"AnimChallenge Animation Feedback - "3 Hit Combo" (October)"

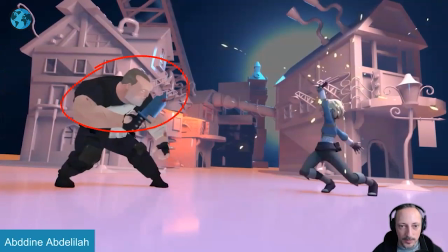(15:59)
does that also frame wise and it's a bit harsh i know we're into more snappy animation but
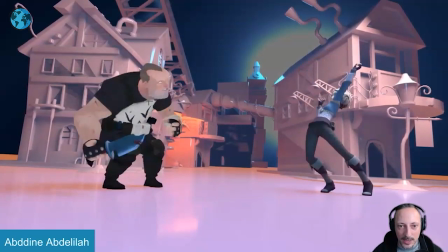(16:07)
i just be careful because it just it just pivots right off you
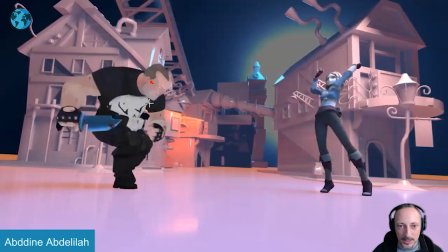(16:12)
can you can go through it it's right there in the middle you can see also how this barely moves forward i'll give this
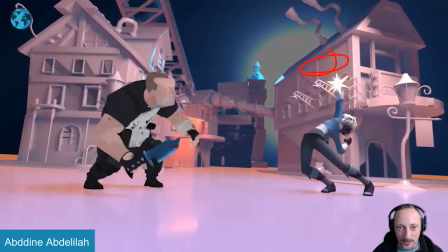(16:17)
just a little bit more translate forward kind of like here just not kind of stop that so quickly
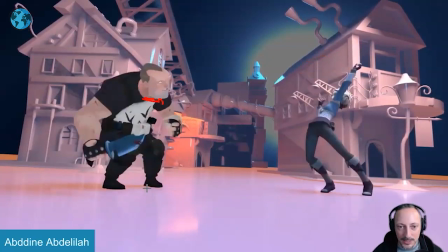(16:25)
I do like that you have a slide in the feet, but then I would give this frame more sliding. You have a bit more sliding through there, and this is the moment of full velocity of this foot coming in.
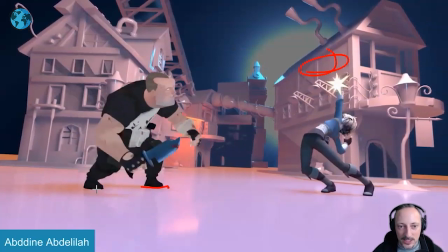(16:36)
So three frames, I'll give this a bit more of a bigger slide. And as this foot comes back, I like that you have that's the direction at the end.
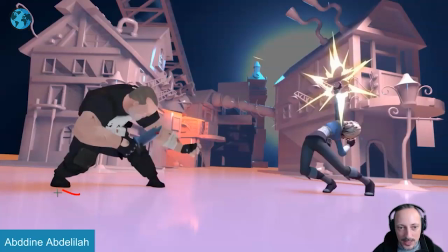(16:45)
It's this, but then at the end, it kind of goes back. I'll give this maybe one more this way for push.
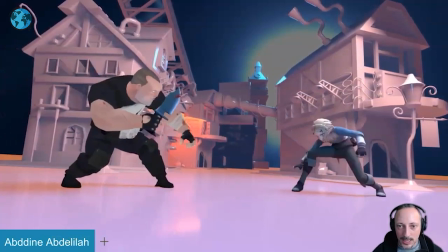(16:52)
but again this is all picky stuff just because it is already awesome i do love all the stuff she does here i'll
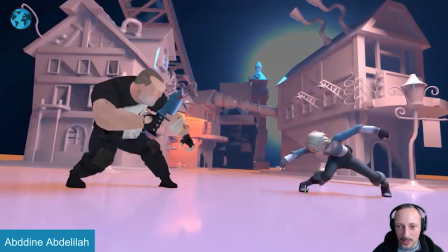(17:01)
probably just clean this up in terms of silhouette so that a bit cleaner again
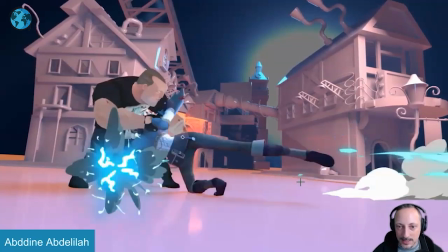(17:06)
it's also a lot of detail in the back that gives it a bit of a mushy um silhouette but i do like the extremes here with
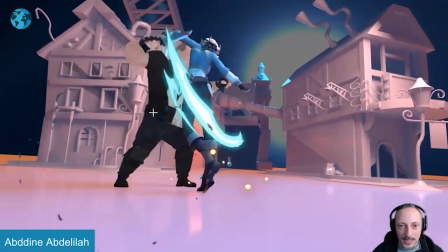(17:15)
two of the effects i'm always a fan of that this feels a bit like it's she's going
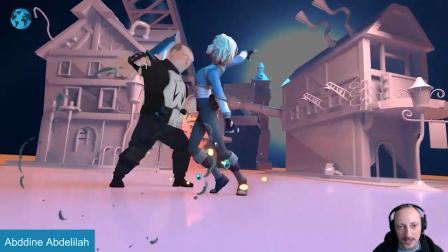(17:22)
over the knife but it's a bummer that there's no real because
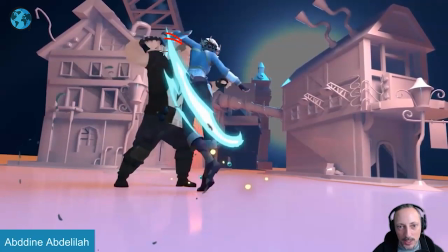(17:27)
this feels like she just slipped right through it there's an intersection there that's not
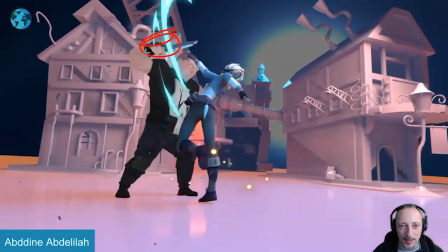(17:31)
on that frame but in between maybe a bigger reaction maybe it moves that arm up and that knife gets kicked out
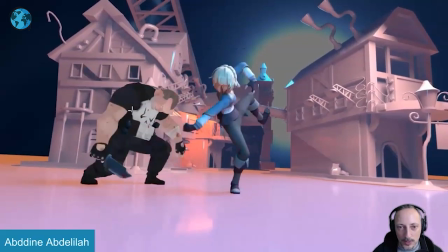(17:38)
out of the hand or something that just feels just a bit of a random move and then again the spacing where there's a big move down but then it kind of hits that invisible wall boom right there And then it goes back. I would keep that a bit more fluid and again something like this where it's cool But again the coloring
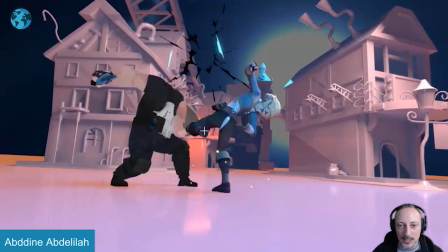(17:56)
all of that starts to blend in we're missing the silhouette a bit or imagine you had something like this
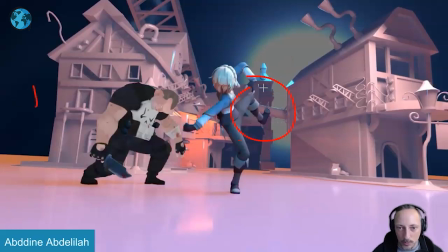(18:02)
brighter right there for silhouettes or Or not super black so it would work with him But it's just that background
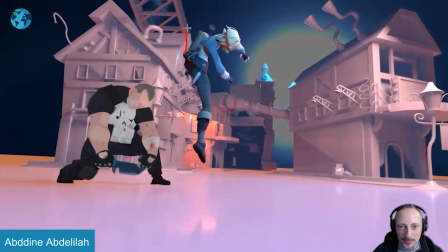(18:08)
is a bit of a bummer terms of silhouette speaking of silhouette I'll probably bring that foot out a bit more might as well break that rig and really keep that clean
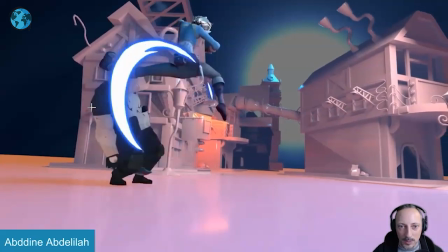(18:16)
in terms of the silhouette but again the actions are cool
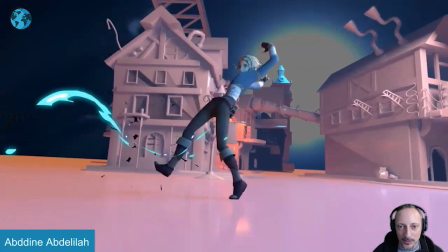(18:20)
like that right there good face to the effect stretchy like all that stuff is cool just every now and then it could just be a big cleaner
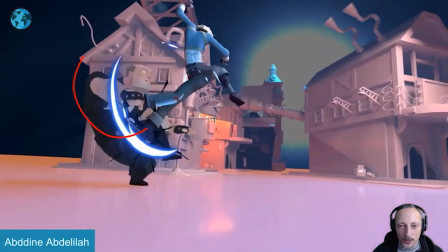(18:31)
I do like that it'll hold on her it might just be because of the
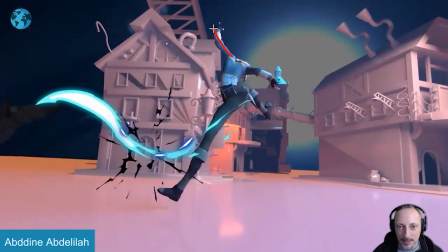(18:39)
the camera shake but I would probably on this keep extending those arms just Even though it's a hold, still continue with the power to go into that pose.
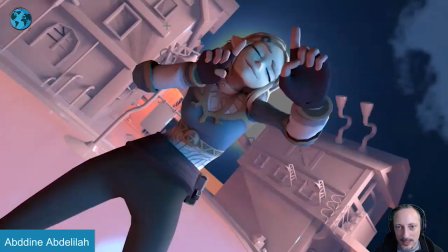(18:53)
And I like this a lot. I would like that. Change in the camera. That, to me, is a nice silhouette with that behind her through these frames.
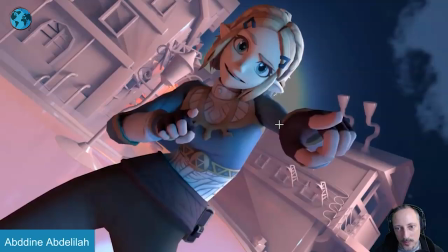(19:01)
With a really fun expression. Works with the color. Again, this is a bummer. But with tangent there and those things, I would take these out. If not both of them. That works better with the silhouette.
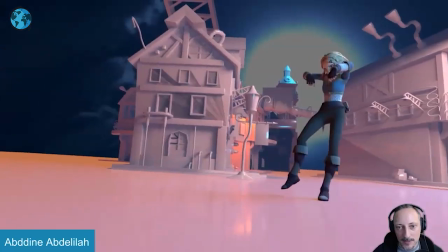(19:13)
But it's definitely a fun shot.
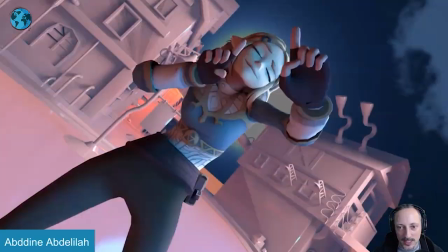(19:20)
This to me works really well. The whole hold and into this with the flappiness in the fingers and going back up.
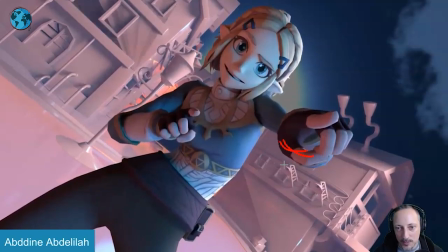(19:27)
It could also be something like if you're doing that, continuing of that move. This feels more like a translate in that thumb joint. I'll probably rotate this and then compress these fingers. Just get a little bit more detail there. So it's not just that translate.
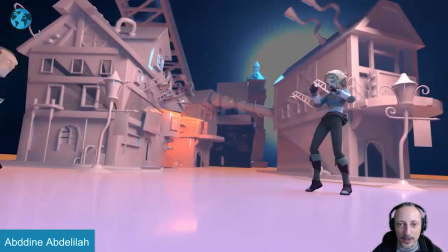(19:41)
It kind of feels like it's a broken thumb joint there. but that is that's very cool all right let's watch this there's awesome sound